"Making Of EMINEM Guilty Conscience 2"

I was listening to this and I wanted to create this.
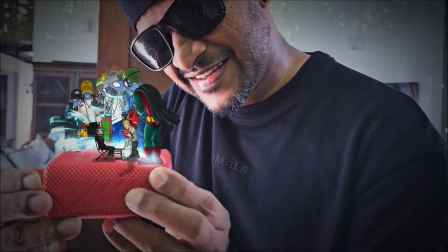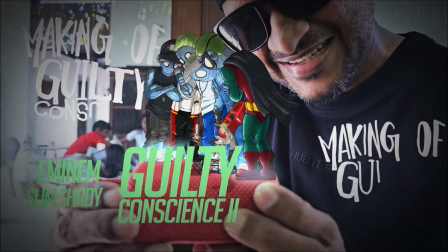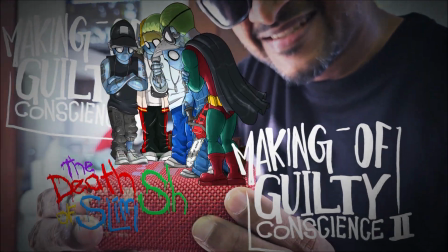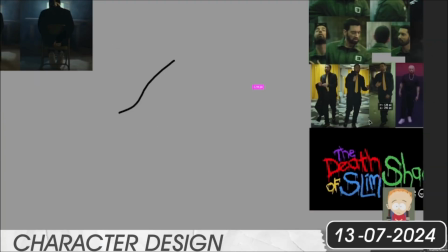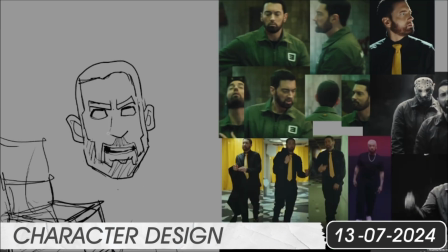[0:29]
So first of all, I want to get the look and feel right,
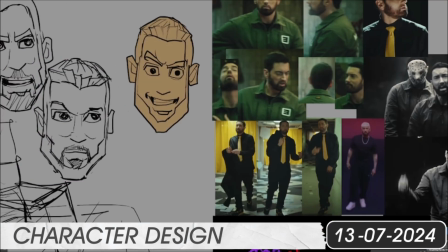[0:34]
and just to tap into what I really initially imagined when I listened to that awesome track, Guilty Conscience.
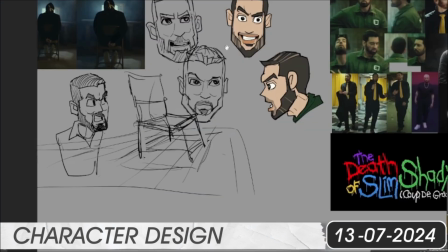[0:41]
I wanted to get some references and to feel, I get a look and feel how I,
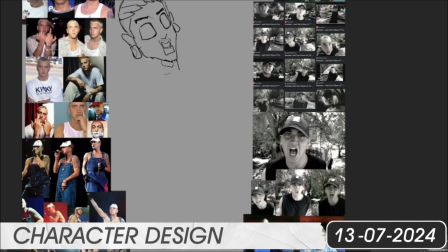[0:48]
sketch it out and see the character faces and the features and the poses, how it should look like.
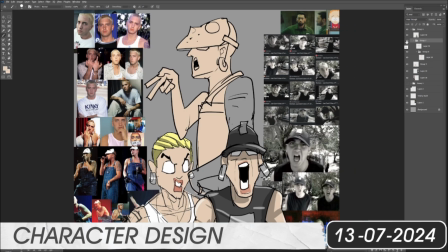[0:57]
Um, So I just quickly started randomly sketching what was on my mind first,
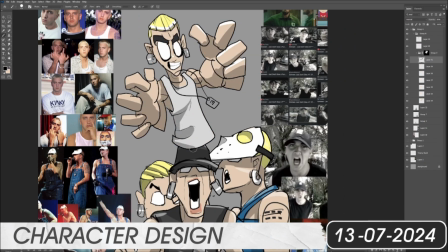[1:05]
because the initial idea was like
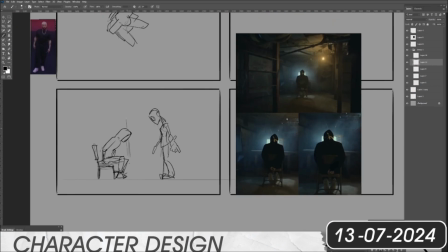[1:11]
Slim's character should be obviously very exaggerated and um,
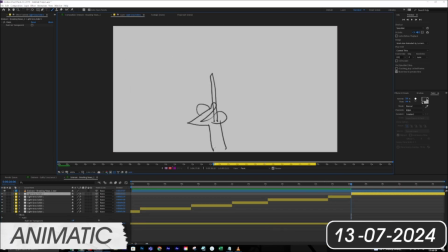[1:19]
so then I went into did a slight quick animatic of the things which I
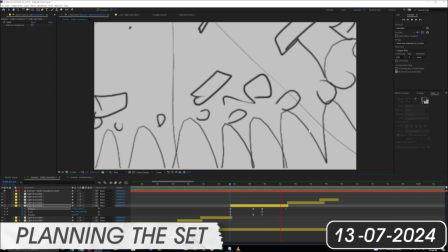[1:26]
imagined as the track went along at certain stages, and here I did the structure of the warehouse and how they were placed
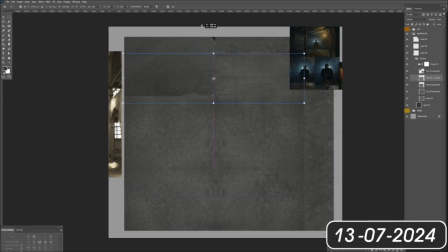[1:35]
strategically according to all the actions that's about to happen in going forward as well.
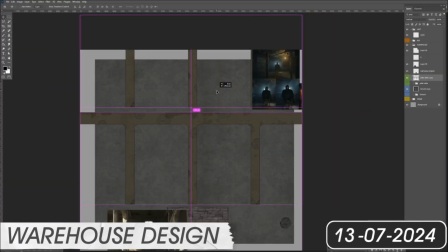[1:41]
So I had to place them in such a way where it was accurate,
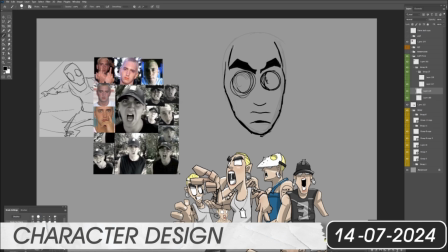[1:46]
and there was all the elements that surrounded both of them should be accurate as well.
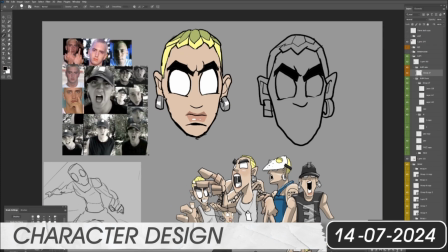[1:52]
Then I went into again finalizing and narrowing down more on Slim's character,
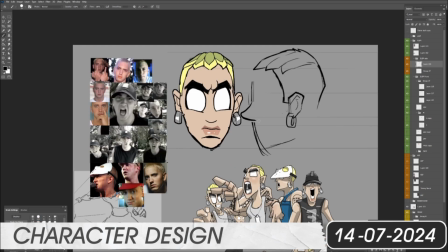[1:58]
both front and side shots, to have an accurate
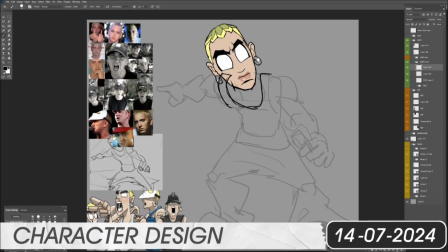[2:04]
alignment between both all the sides and have an understanding how it might look.
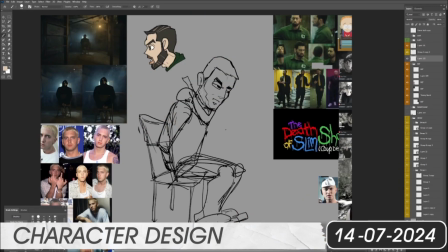[2:08]
And then most of the time Eminem is going to be seated and tied up into a chair, and that's what I was planning here as well.
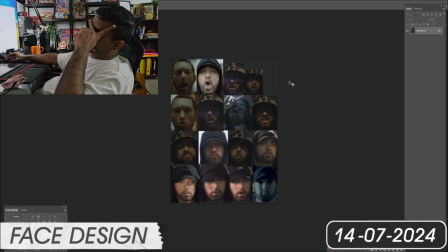[2:19]
And I also did take a look at the first intro clip that they had put out of the skit,
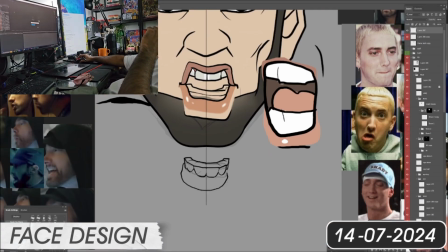[2:25]
and I tried to resemble the same look and feel here.
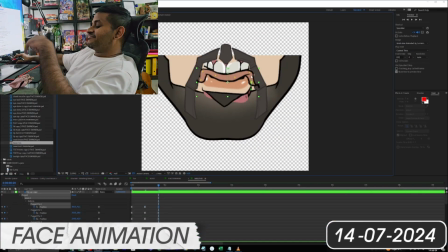[2:29]
And here I'm going into multiple layers of Eminem's face, different mouth shapes,
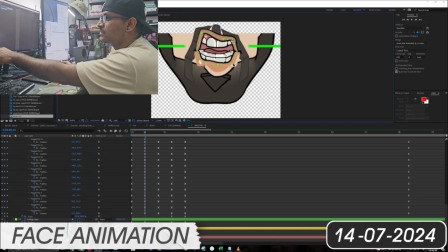[2:35]
which I wanted to seamlessly animate from one to another to make it very
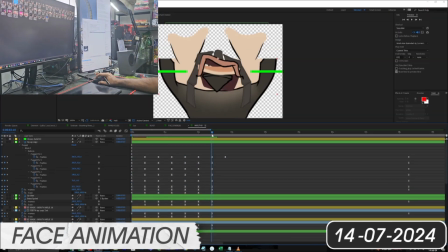[2:41]
smooth, because most of this is going to take place close up of their faces and in close proximity of their emotions,
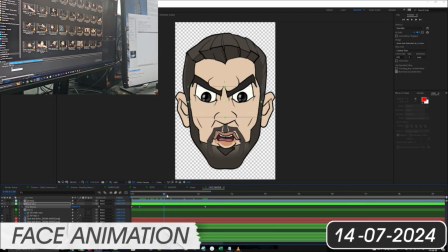[2:49]
so it should be very detailed, and it can't look
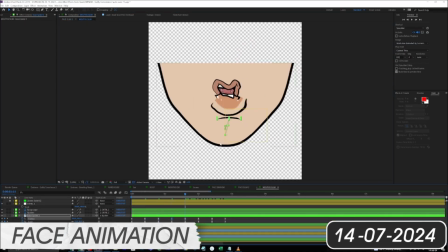[2:54]
because it can't look off-putting, because there's like say 3.5 minutes of this whole back and forth.
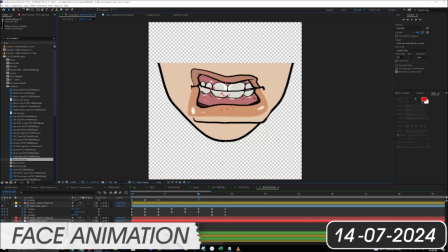[3:02]
So even the camera movements, I kept it moving, and I didn't want to have a stagnated effect.
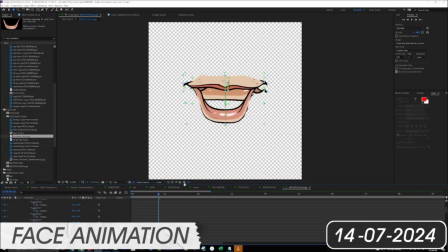[3:11]
And so the lyrics are absolute genius,
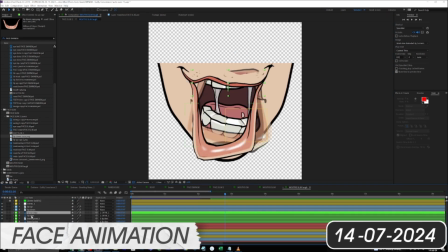[3:15]
the multi-rhymes and all of that, and the references, the angles, how he tells the story.
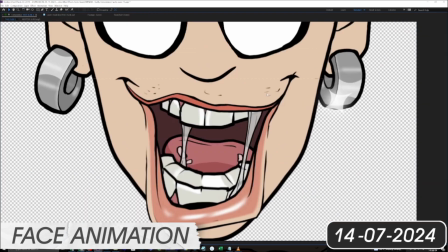[3:21]
So I want to do it justice by their visual direction that I take.
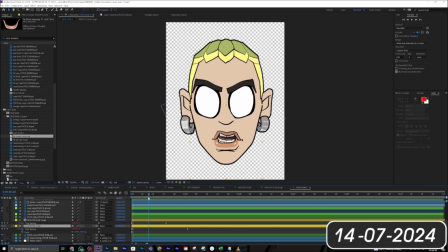[3:26]
And so here I've spent a long time getting the facial features, eyebrows, nose,
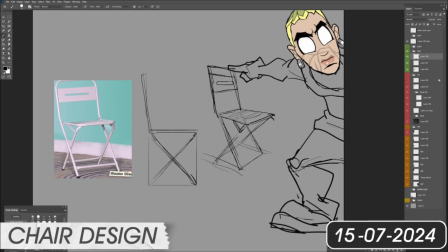[3:34]
eyes, eyelids, mouth, all accurate and as expressive as possible.
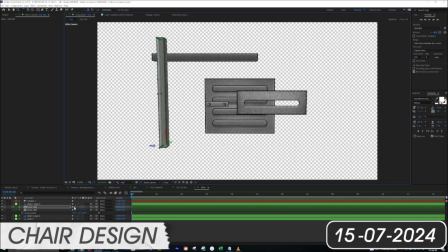[3:41]
And here I quickly
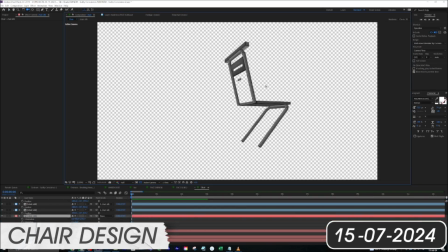[3:46]
designing the chair which Eminem should be tied on, attention to detail.
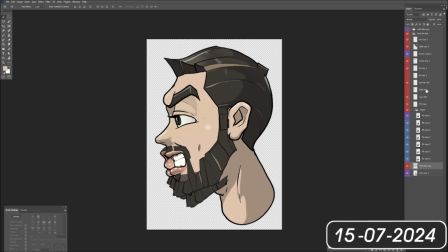[3:56]
So just like this, I think this is just one example of the chair, but all the stuff in the background I had to create like this.